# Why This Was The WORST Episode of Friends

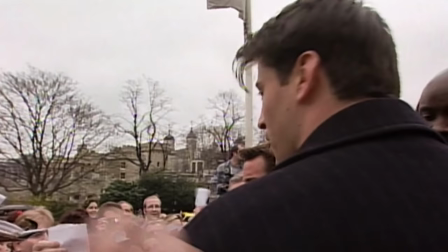[4:09]
Now, in the 90s, there was at least one television in every home, and cable subscriptions were on the rise.
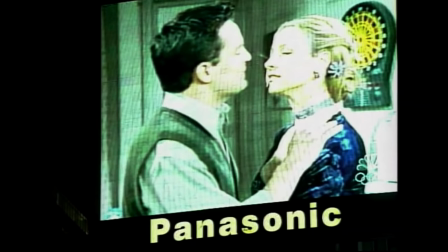[4:14]
There was more than enough room and time for shows to syndicate, and syndicate Friends did.
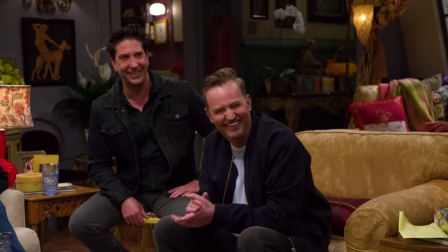[4:20]
Friends reruns were pretty accessible to fans, so the need to watch clip show episodes was rapidly dissipating.
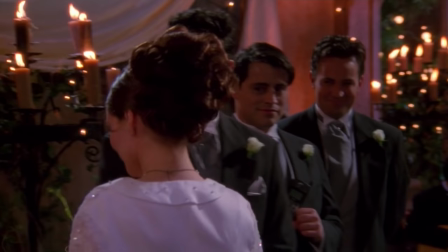[4:26]
These episodes don't feel like delightful recaps that fill us with anticipation of what's coming up in the show's plot line.
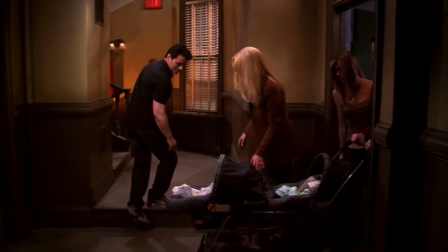[4:32]
They actively fill us with frustration, because we just want to get to the next moment.
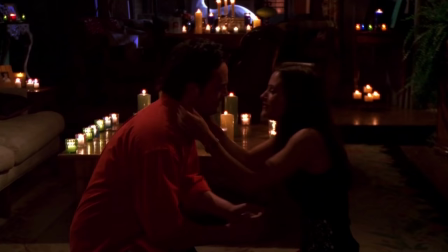[4:37]
And these aren't like a speed bump. They're a 22 minute long red light that keep us from the story.
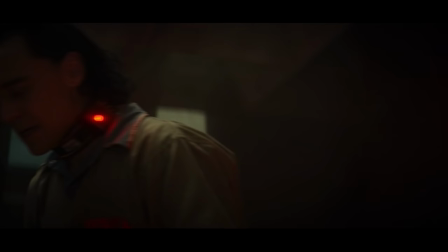[4:42]
The clip show format is still used today, and when they're done well, they can really work to a show's advantage.
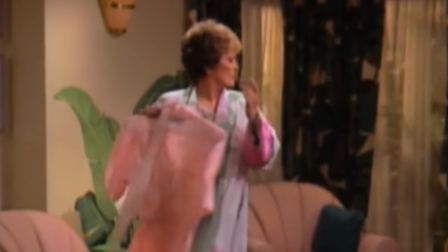[4:48]
I mean, sure, they might not be the strongest or most active way to write an episode of television, but it's not like there isn't value to producing them.
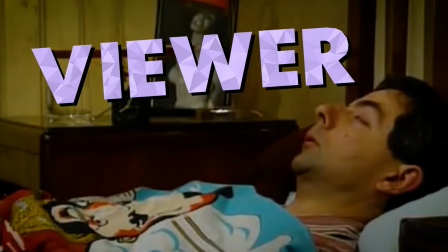[4:56]
See, from a monetary standpoint, clip shows do nothing but increase the profitability of a show.
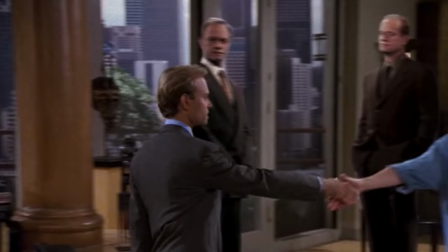[5:01]
But from a viewer's standpoint, a clip show episode plays to our nostalgia.
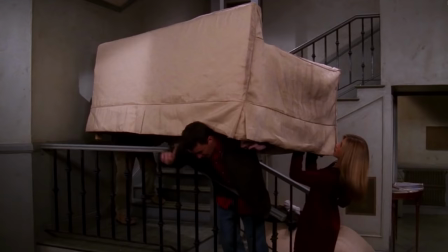[5:05]
We're basically watching a timeline of greatest hits of some of our favorite moments from some of our favorite shows.
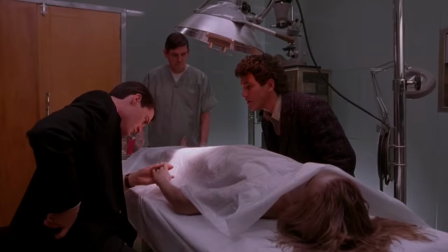[5:11]
We don't have to stress over tracking a complicated story or pay attention to every little detail.
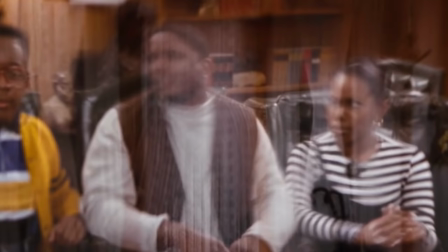[5:15]
Clip shows are sort of like television's Lazy River, I guess. When we watch them, we can just sit back, relax, and enjoy a nice little float down memory lane.
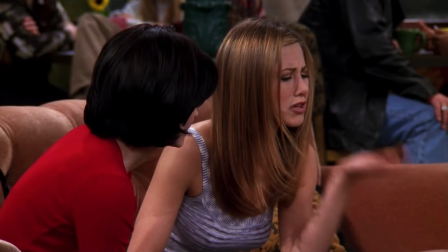[5:24]
These two episodes of Friends, however, they sort of miss that mark, mostly because they are kind of, well, confusing.
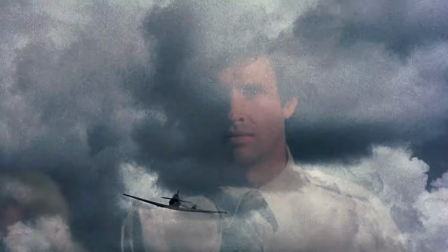[5:32]
Sometimes shows use a blurring effect or a sound effect to indicate that flashbacks are imminent.
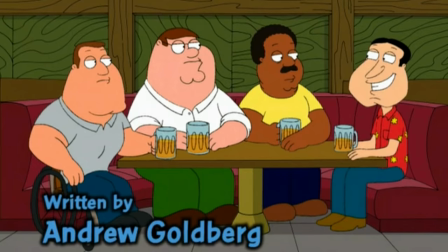[5:37]
At the very least, they'll utilize a line of dialogue to facilitate an incoming cutaway.
I hate shows that cut away from the story for some bull crap.
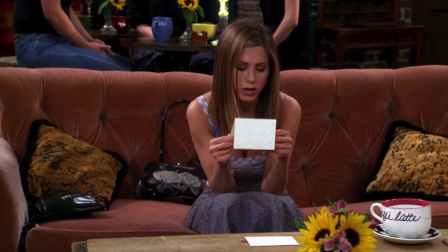[5:45]
In The One with the Invitation, we don't even get a warning that a flashback sequence is coming.
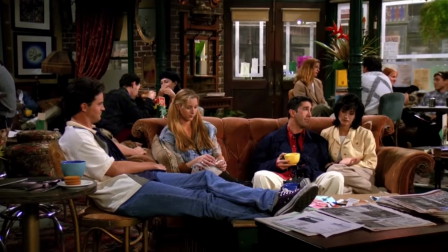[5:49]
They just sort of zoom in on Ross's face and begin flashbacks without prepping us in any way for it.
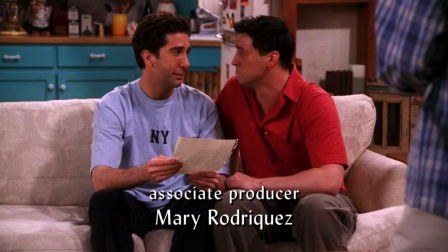[5:56]
The One with the Vows has a slightly better structure, but is still plagued with the same problems as the one with the invitation.
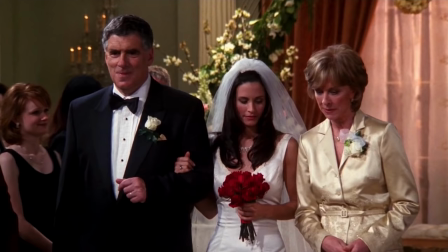[6:02]
The Vows offers cutaways to two perspectives surrounding Monica and Chandler writing their respective vows for their upcoming wedding,
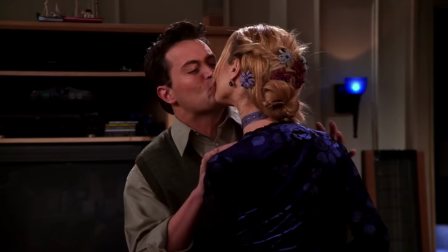[6:08]
while filling the rest of the episode with another smattering of clips from previous seasons.
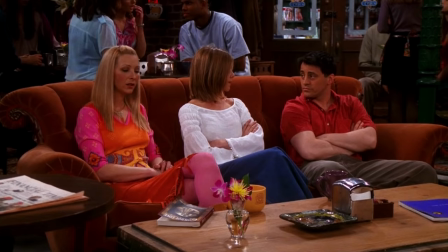[6:13]
The alternative perspectives provide a little more cohesiveness, and it does at least give the episode enough structure to feel like there's a plot to be followed.
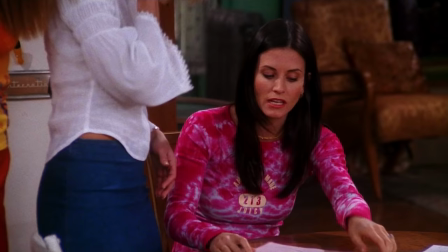[6:21]
However, the episode abandons the structure that makes it come within a stone's throw of
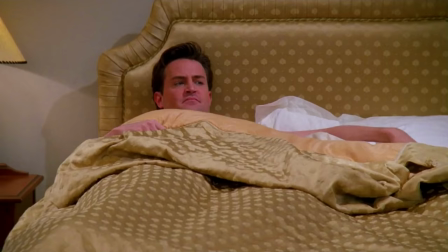[6:26]
being coherent in favor of flashback clips of things that fans of Friends have already seen repeatedly.
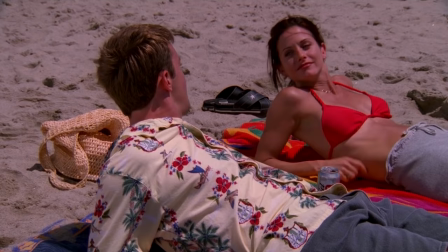[6:31]
This episode feels more like a greatest hits reel of Monica and Chandler's relationship told
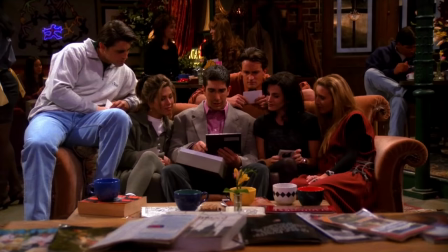[6:36]
through a thin veneer of stereotypical wedding drama than it feels like a full episode of Friends.
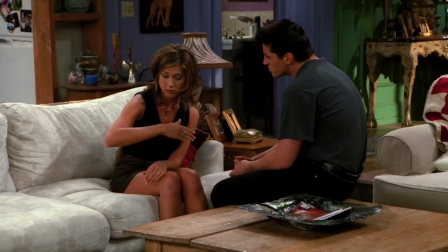[6:41]
Both of these episodes leave us wanting more, but for the wrong reasons.
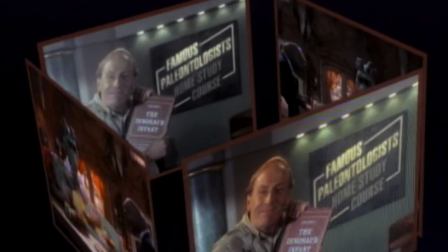[6:46]
Clip show episodes have become fairly obsolete. While they may have been really popular and helpful at one point in time, the need for them has all but completely disappeared.
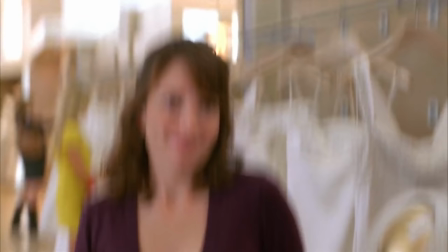[6:54]
We've reached a point as consumers of televised entertainment where we no longer need studios or shows to spell things out for us.
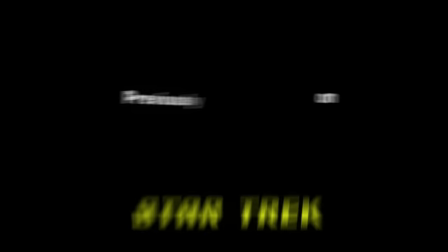[7:01]
We get extremely efficient recaps at the start of the episode as a brief reminder to get us back into the tone of the show, and then we're good to go.
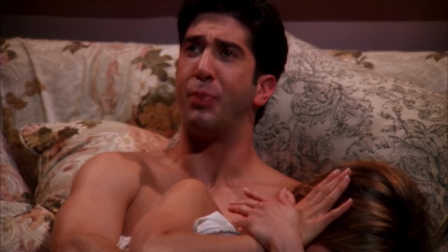[7:09]
When a show starts to take steps backward without taking any steps forward, it can be frustrating or at best slightly boring.
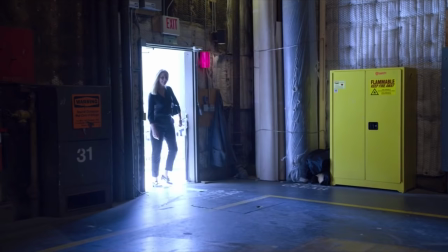[7:17]
Sure, but Clip Show episodes save the studio a few hundred thousand dollars, but sometimes they can feel completely unnecessary.
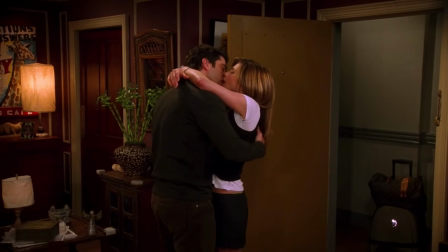[7:24]
We want to move forward with our stories. We want to grow with our characters.
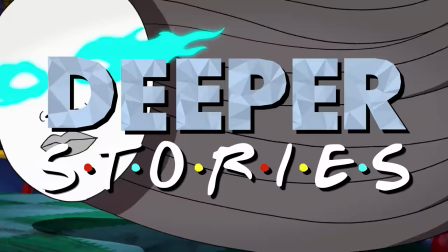[7:28]
Thankfully, the Clip Show format seems to be dying off in favor of telling deeper and richer stories, which, hey, is always a good thing.
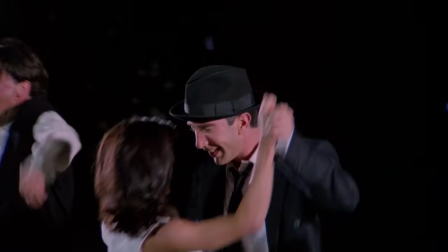[7:36]
All right, well, folks, I think that's That's it for today's episode. Press the like button if you liked the episode.
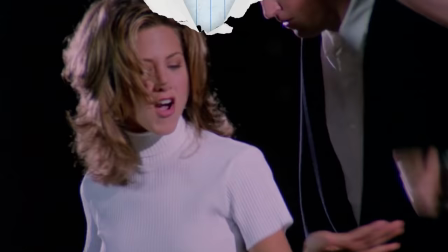[7:41]
And as always, hit the subscribe button if you haven't done that yet. You might notice a couple of links to videos on the screen right now.
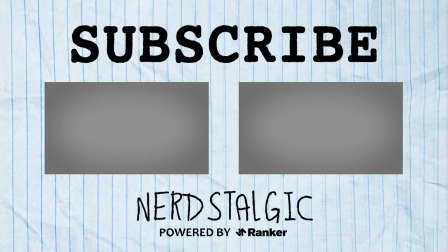[7:48]
Yeah? Just go ahead and click one of those if you'd like to stick around. And we hope to see you for our next video.